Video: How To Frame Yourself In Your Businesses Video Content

You want to start making video content, you want to do some talking head video content, you're not sure where to start, let me help you with that. Today we're going to look at how to frame yourself with just your phone and yourself and your arm.
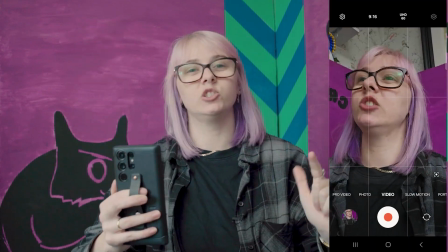0:13 Let's get cracking. So the first thing to do is to turn on your grid lines.
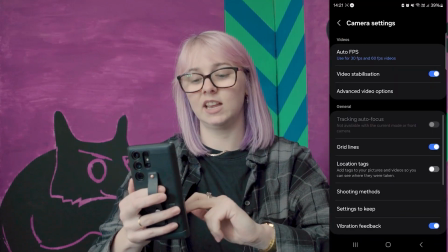0:17 This is in your settings and it should just say grid lines.
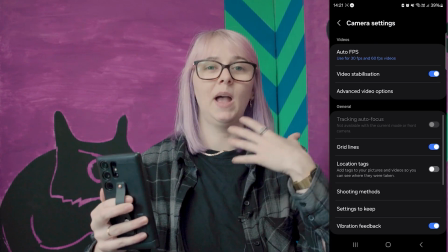0:22 I'm not sure if it'll come under anything else, but anything that will give you that 3x3 grid.
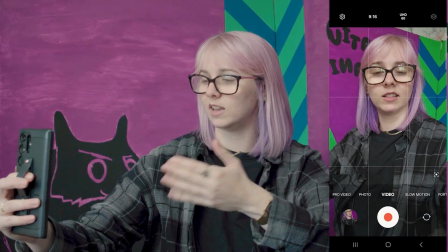0:29 And it'll look like this. Hi.
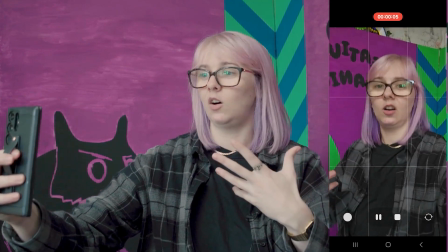0:35 This helps you place yourself better in frame. Obviously, I'm trying to do 2 framings at once, so it's not going to be perfect.
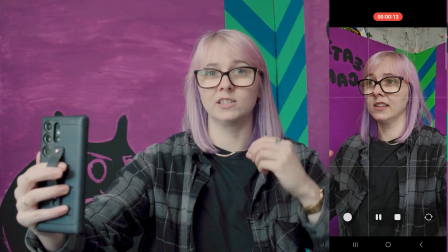0:44 But essentially, the rule of thirds that we use when we're framing helps us position
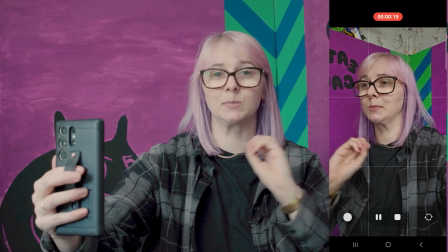0:51 ourselves into the most aesthetically pleasing position within our frame.
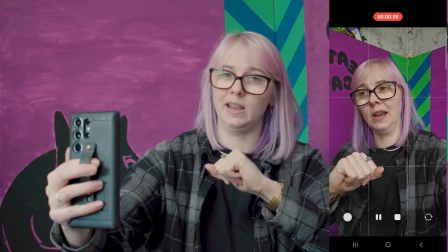0:55 It's something you learn in photography and filmmaking and all that jazz. So don't worry about it too much.
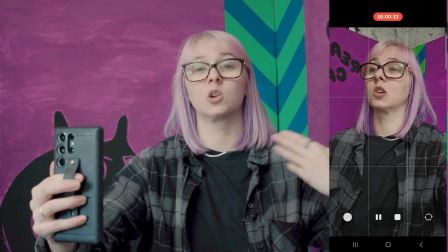1:01 But if you want to make the best quality video content, you want to aim for your rule of thirds,
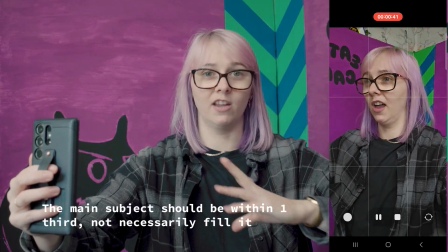1:09 which basically means you want to fill 1/3 of your frame or be positioned in 1/3 of your frame.
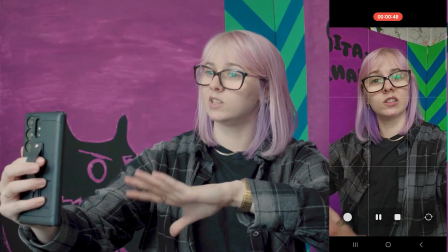1:18 So for me, if I'm doing talking head content with my phone, this is where I want to be.
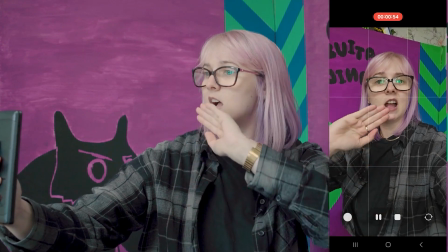1:24 Centrally positioned primarily. I want a good eye line as well.
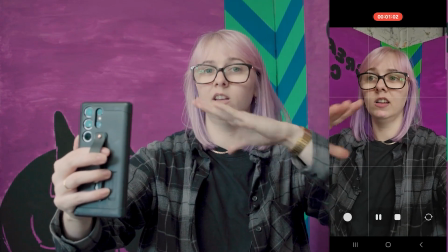1:29 So really with your eye line, you want to try and be about lens height.
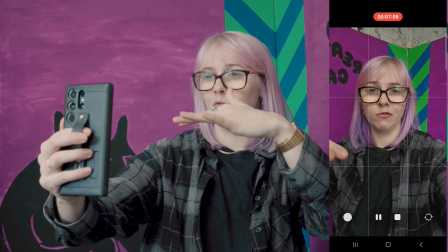1:36 So if that's the top of your phone, you kind of want your phone and your eyes to be about level.
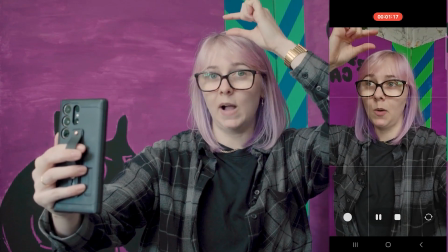1:42 You want to have a bit of headroom in the top of your frame as well, both horizontal or vertical.
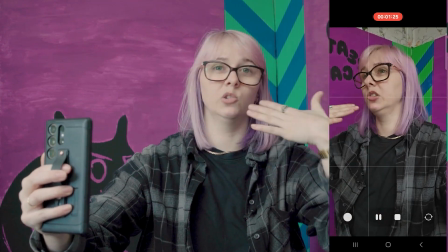1:50 This just means you're not cropping off the top of your head,
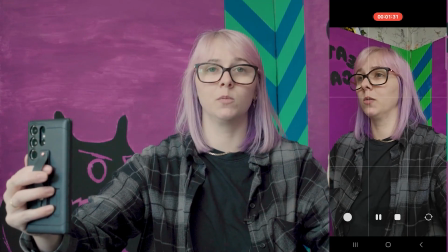1:54 particularly if you are using other platforms where maybe they do that slightly.
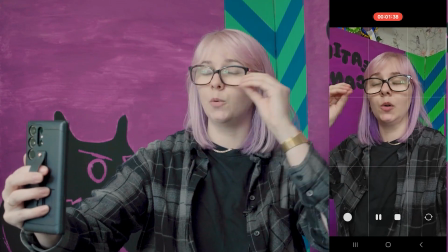2:00 Sometimes they do, it's just for safety more than anything. So this is how you should kind of be looking for,
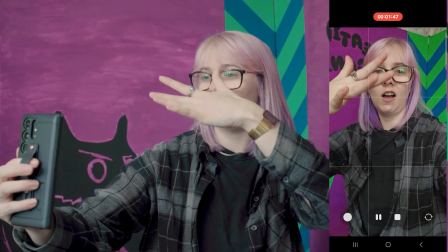2:10 is that central kind of position, eye line, head kind of maybe in the top third.
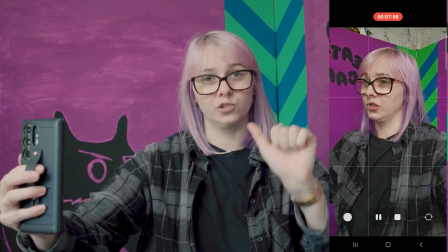2:16 This also gives you a good amount of space for your subtitles, any text graphics you want to add, any other graphics you'd like,
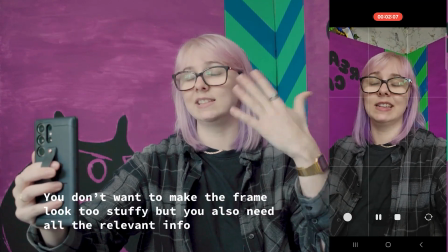2:25 because that's something you can do with your Instagram Reels and your TikToks, is add additional text, which is also very handy for SEO.
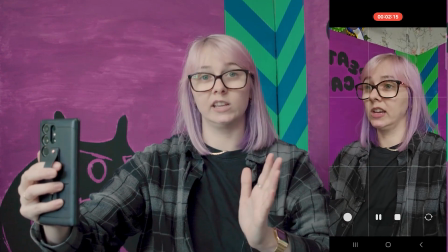2:33 Now, if you were framing and you were talking to someone and you wanted to do a bit more of an interview,
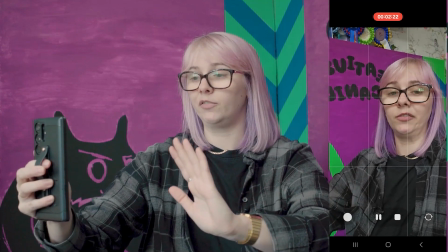2:39 using your rule of thirds, you can go slightly off center, and then you want to talk as closely,
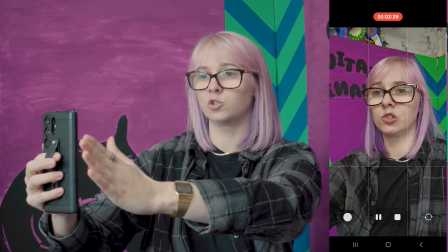2:47 like your eye line wants to look directly past your phone, but as close as possible.
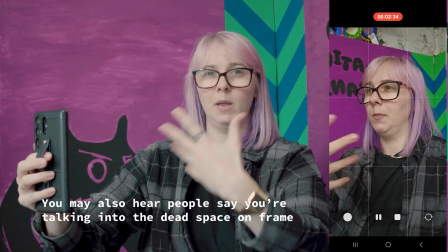2:53 This makes it look a bit more like you're having a conversation.
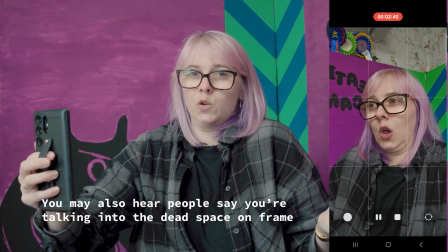2:56 If you do any work with me, you know that I'm like trying to cozy up as close as possible to my camera so that
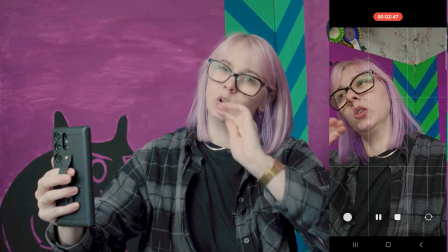3:05 you're kind of almost looking at the lens, but not quite. It's a bit more conversational.
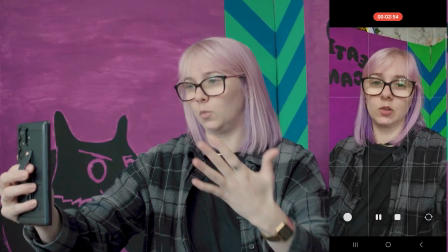3:11 It's a lot less intimidating. So if that's a way that you want to try making your video content, definitely go for it.
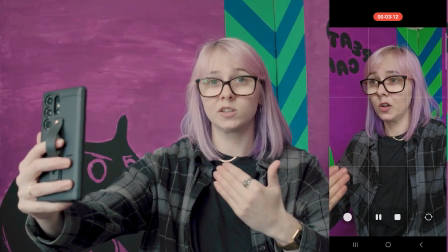3:18 Obviously, if you're going to be doing a lot of content like this, it can really hurt your arm.
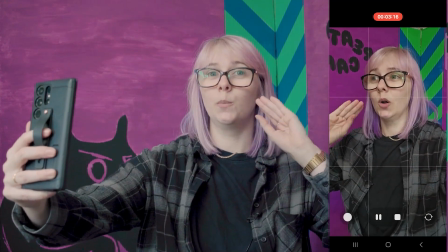3:24 So be careful,
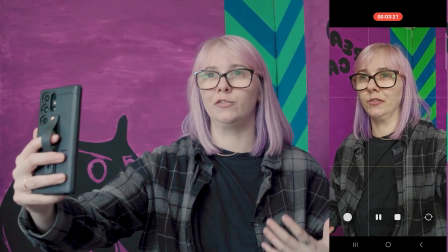3:25 particularly if you get really into it and you're kind of almost forgetting that you're holding your phone to frame yourself.
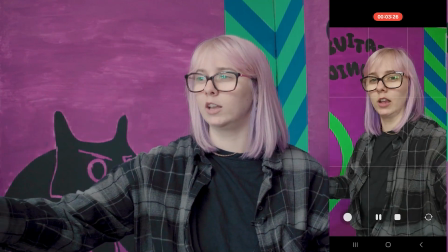3:33 Just be careful that you're not like fully drifting off.
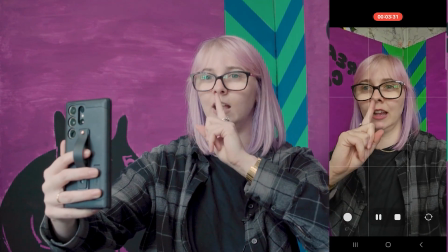3:36 This is really easy to do, particularly if you're looking past your camera to whatever's happening.
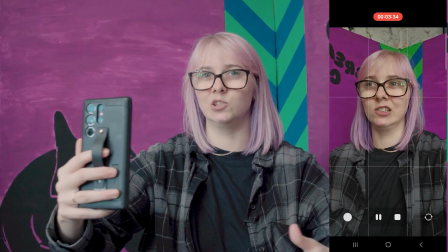3:42 It's very easy to just miss stuff.
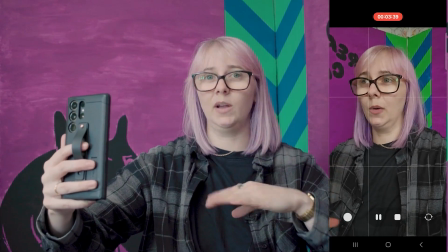3:44 And then also, if you are going to do this often, invest in a tripod.
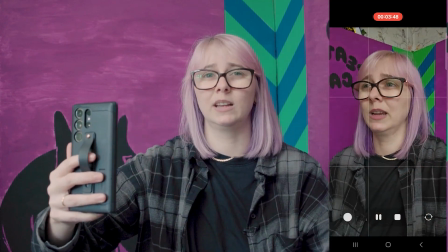3:52 Invest in a tripod. It's going to save your arm. Unless you're wanting to work this out, it's not worth it.
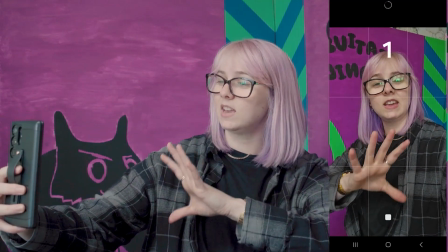4:01 So yeah, make your framing as clean as possible.